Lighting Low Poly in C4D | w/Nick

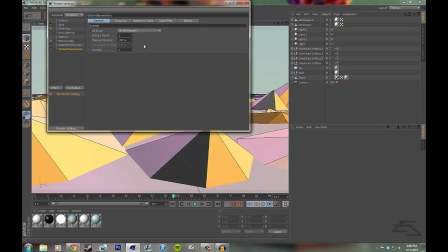[8:17]
But for this render, I've checked on ambient occlusion, and I don't mess with this at all. I'm sure you know, there's more that you could do to this to change it, but I've never messed with it. And then I've gone down here to global illumination. I have it set to IR still image.
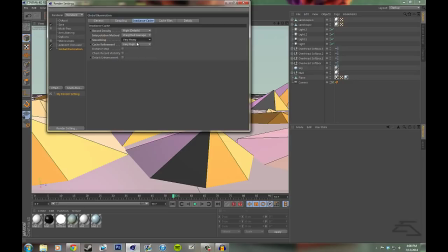[8:35]
And then if you go down to, I think, irradiance cache, how you would pronounce that,
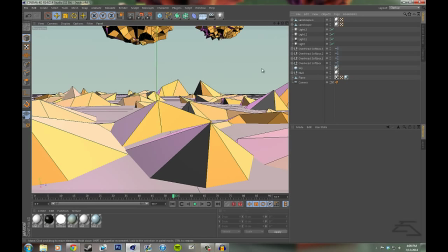[8:42]
got all these, and for this render I knew it was going to be very close up on the objects,
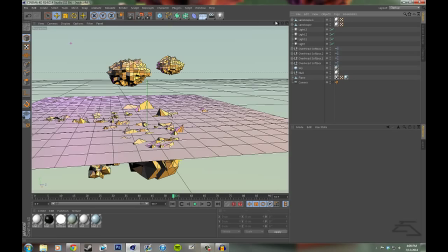[8:47]
so I've set all these to as high as they could get, you know, very heavy, very high.
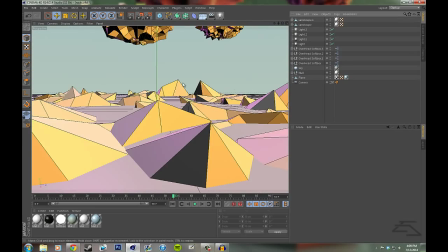[8:53]
And this took forever to render. As you can see, pretty simple scene, and this took about half hour, 45 minutes to render.
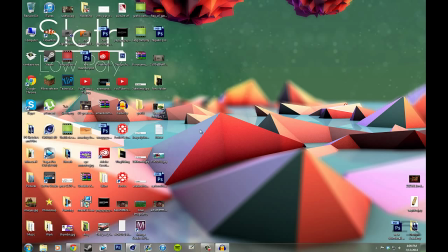[9:02]
So yeah, pretty long, but the global illumination and ambient occlusion really do help the shadows a lot.
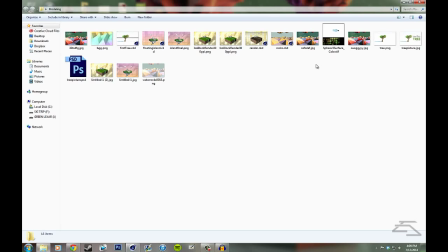[9:08]
They just give it a that little extra bit in the shadows just to make them look really nice.
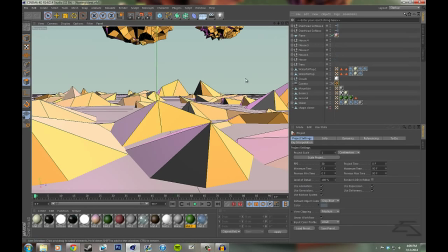[9:15]
But yeah, so that's one of the lightings. We'll go, sorry for my desktop's crazy messy right now.
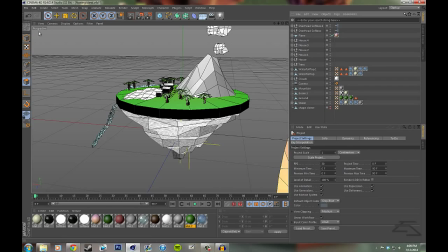[9:23]
Go back into this folder, and we will open
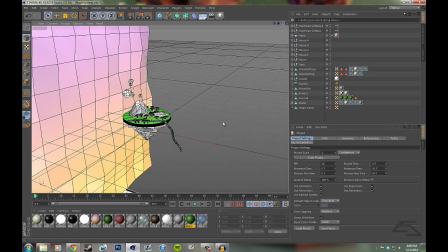[9:32]
this floating island.
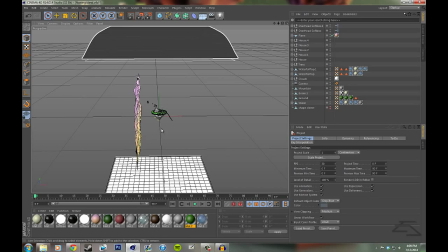[9:36]
Now for this floating island, we've got basically the same deal going on with the lighting.
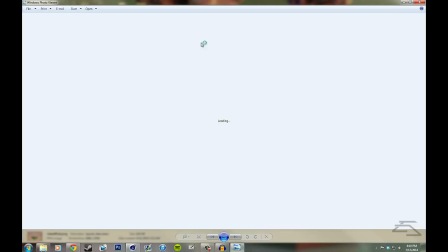[9:43]
As you can see, you know, these colors aren't crazy or anything.
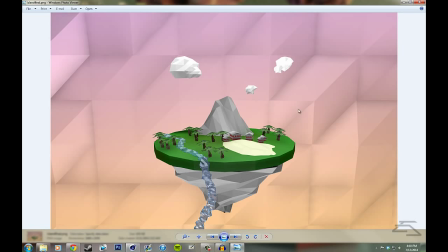[9:50]
And then we'll zoom out, and I've done a little bit of a different thing here.
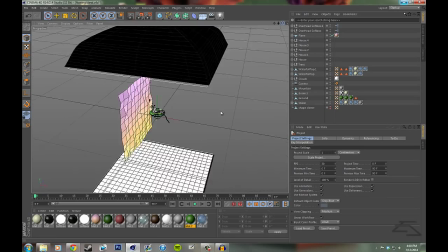[9:54]
Rather than having it at an angle, I didn't want too much of a shadow to cast on the background.
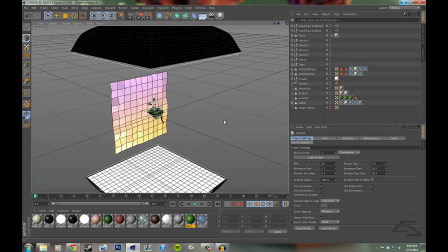[10:00]
As you can see in the picture,
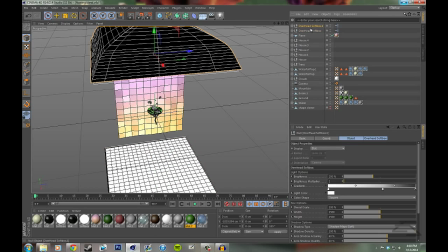[10:03]
I've gotten, you know, almost no shadows reflecting off the island on the background, which is the way that I wanted it.
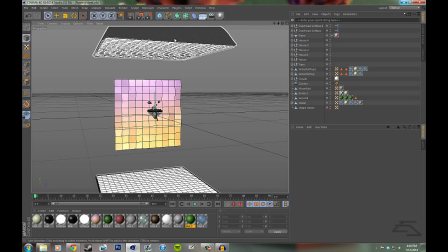[10:10]
And the way I did that was straight up and down lighting with the softboxes.
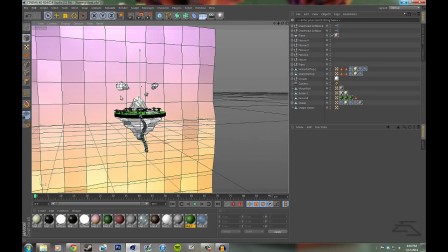[10:13]
I've got the same Grayscale Gorilla light boxes here, and I believe,
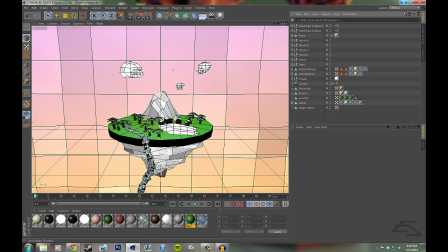[10:24]
yeah, okay. So they're both the same intensity, and I've got one facing up and down,
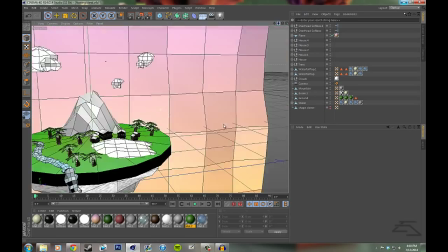[10:30]
and that is to create light while creating sort of minimal shadows from the angle that it was viewed at.
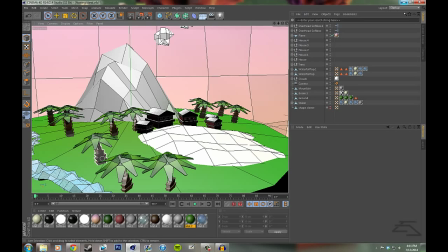[10:40]
And yeah, for this one, those are the only lights I used.
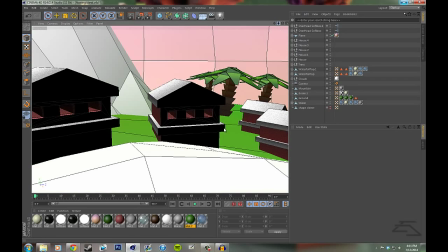[10:44]
This one I kind of made the colors more with the actual materials, but with low poly it's pretty easy to create
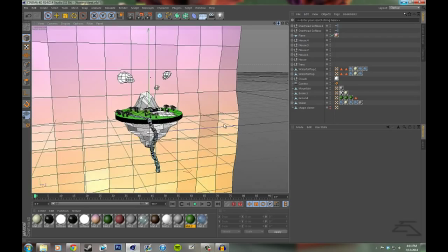[10:53]
materials because they're basically just one shade, you know, gray, green, sort of brownish.
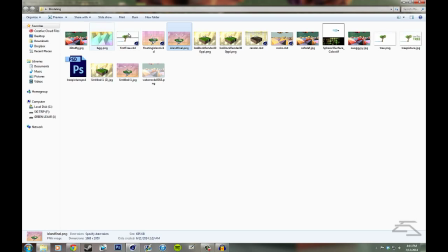[11:00]
I've got these buildings are sort of red,
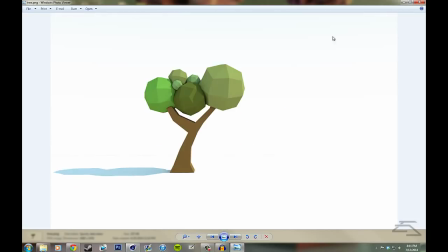[11:04]
and I've got this kind of sparkly silver for the roofs and the side bits around, and then some water, obviously, some like clear reflective material.
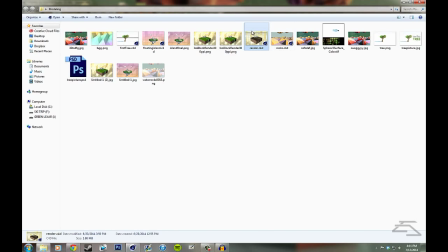[11:11]
But yeah, lighting for low poly really is pretty easy.
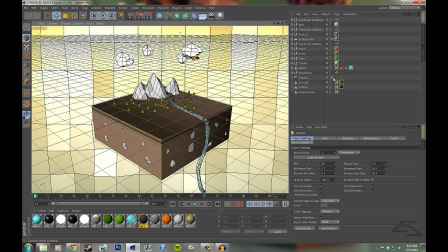[11:16]
All you have to remember is, you know, where you want your shadows to be.
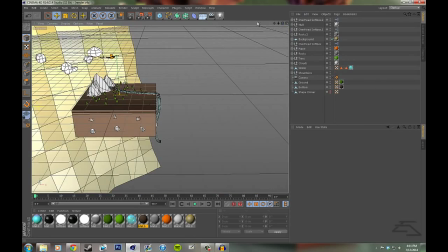[11:21]
This tree is a really good example, obviously, because I wanted it to go right to the left.
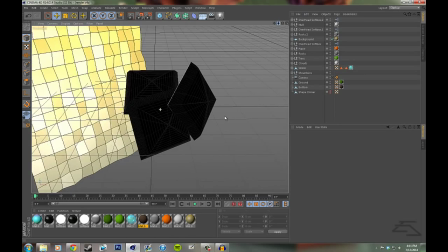[11:25]
You just gotta think about, you know, what your lighting is gonna do and how it's gonna cast shadows down on the rest of your project. And here we got another project. I'll show you guys this one real quick.
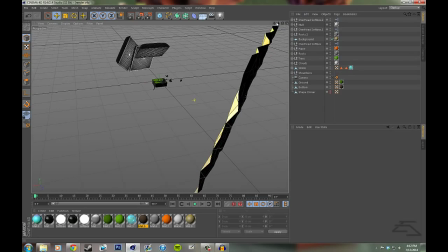[11:40]
Alright, so we've got the same sort of ooh, I don't know what happened. Zoom out. Got the same sort of background here.
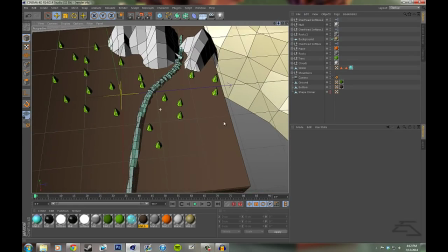[11:50]
Again, I didn't want this to have any shadows casted on it, so as you can see it's very far away from the rest of the project.
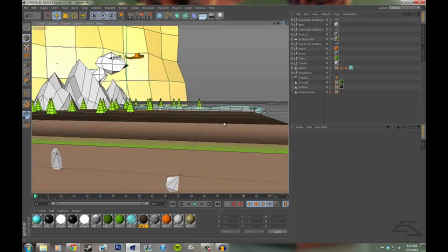[11:57]
And then I've got the Grayscale Gorilla light boxes here with the intensity turned down a little bit.
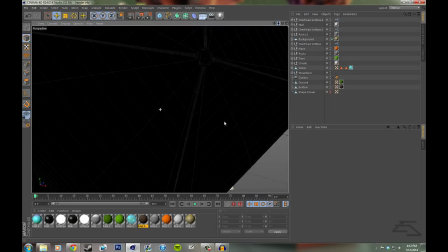[12:01]
I've got 3 here just so I could get good lighting and make sure there wasn't too many hard shadows on the scene.
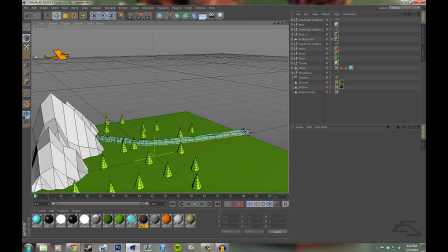[12:08]
The texture kind of glitches out for the glass on this render, or the grass on this render, but yeah, as you can see, you know, I've got some good back shadows, but there's not too
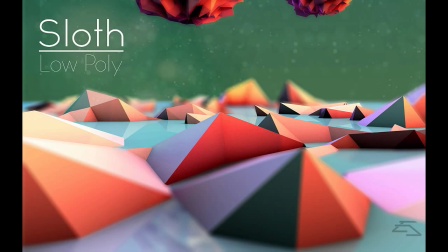[12:17]
many hard shadows. Got a little plane and everything, and yeah, guys, that's about it for this one.